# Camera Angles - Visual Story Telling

You then have extreme close-ups.
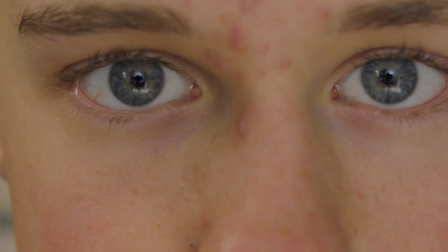[4:15]
I would advise against using these as well because yet again it feels unnatural and kind of unsettling, but if that's what you're going for, by all means use it.
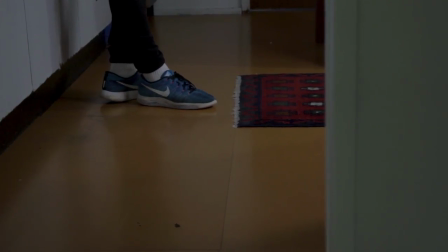[4:23]
Now into some of my favorites. Zoom ins. Zoom in on character or object signifies the importance of this person or object.
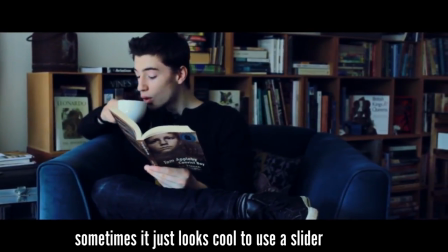[4:32]
If you want to show the internal struggle someone is facing, zoom in on them.
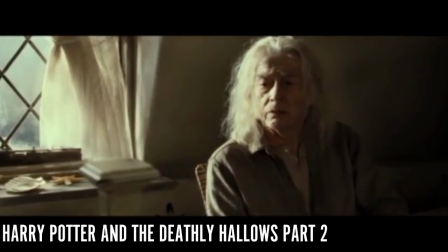[4:39] He tortured me.
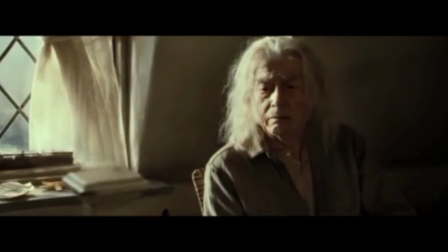[4:45] Besides, I only conveyed rumors.
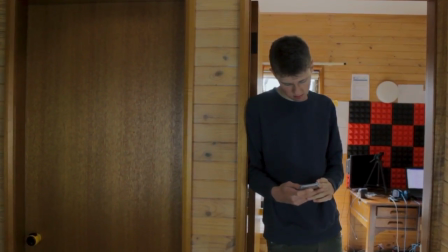[4:49]
I would always suggest using a slider, but if you don't have one, digital or lens zooms are okay as well. Zoom outs. Zoom outs can show so many things.
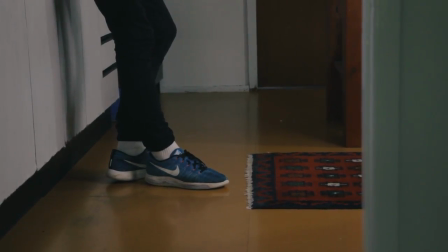[5:00]
It can show a character making a decision, and maybe it's the wrong decision, and the audience is becoming distant to them.
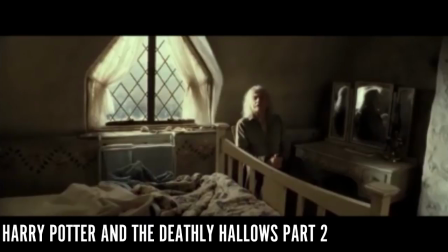[5:07] If it's true, what you say, and he has the Elder Wand,
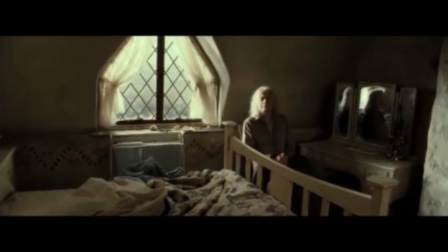[5:14] I'm afraid you really don't stand a chance.
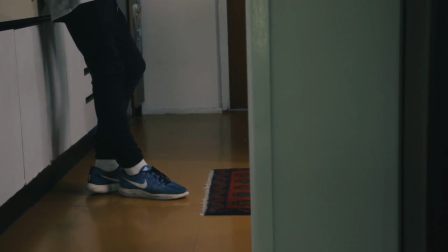[5:19]
If the main character realizes his friend was the killer all along, using a zoom out can show his feelings of betrayal.
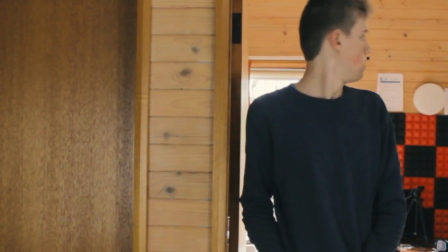[5:26]
It can be used to show darker and rawer emotions.
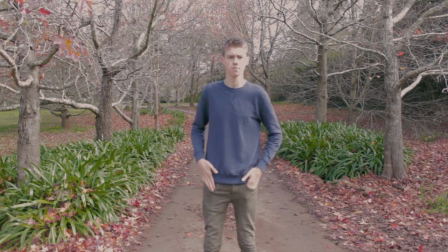[5:30]
But it can also be used to go from a close-up to a medium shot if you don't know how to bridge between shots naturally.
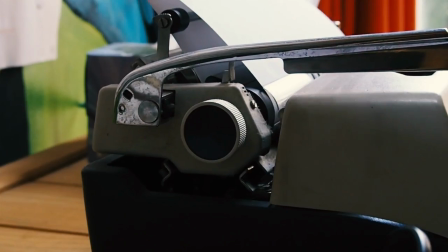[5:36]
Then we have the above and below shots. I don't know the proper naming for them, so they will now be known as that.
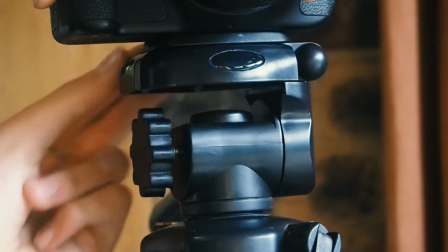[5:43]
Using this would make so many bad beginner films much better.
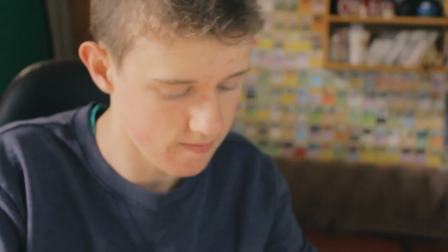[5:48]
Remember how awful medium shot to medium shot of two people having a conversation is?
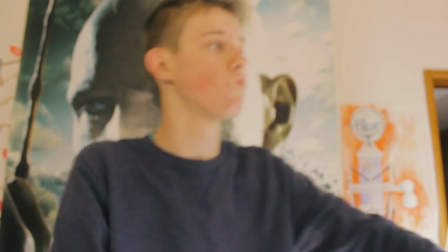[5:53]
Well, add in a bit of this, and you can give the scene a lot of depth.
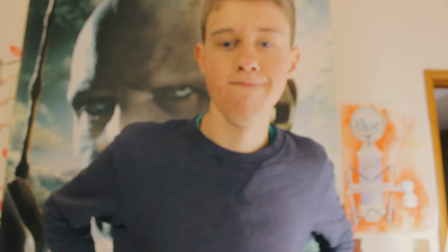[6:00]
If A is winning the argument, have the camera slightly below him, showing his power.
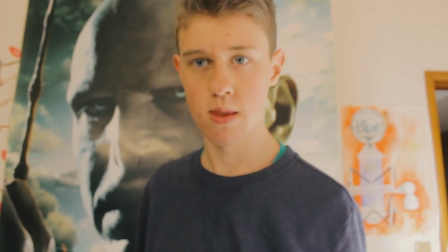[6:07]
And if you really want to make the shot look good, pair that with the zoom in to really show his power.
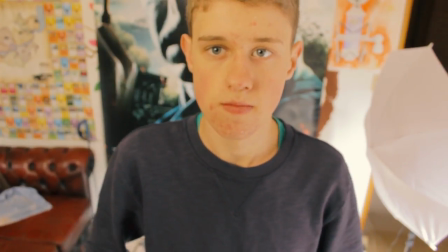[6:12]
Then with B, use an above shot to make them look small and insignificant. Then pair that with the zoom out to show how the argument is lost.
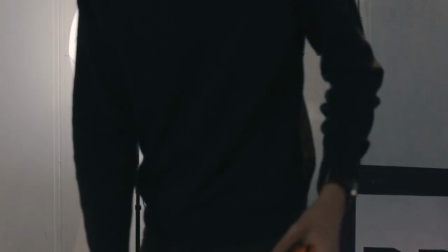[6:21]
With two simple techniques, you are showing the argument unfold, both through the dialogue and visually.
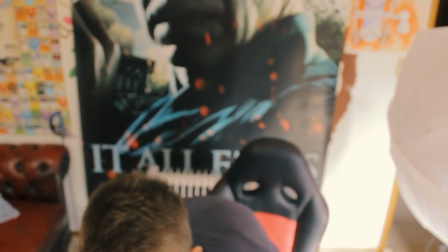[6:27]
Maybe start the argument with a close-up. Then as B begins to lose, he sits down, making the down shot zoom out much more natural.
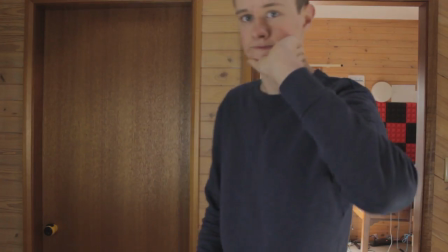[6:36]
Well, that's everything I have for you. Bye.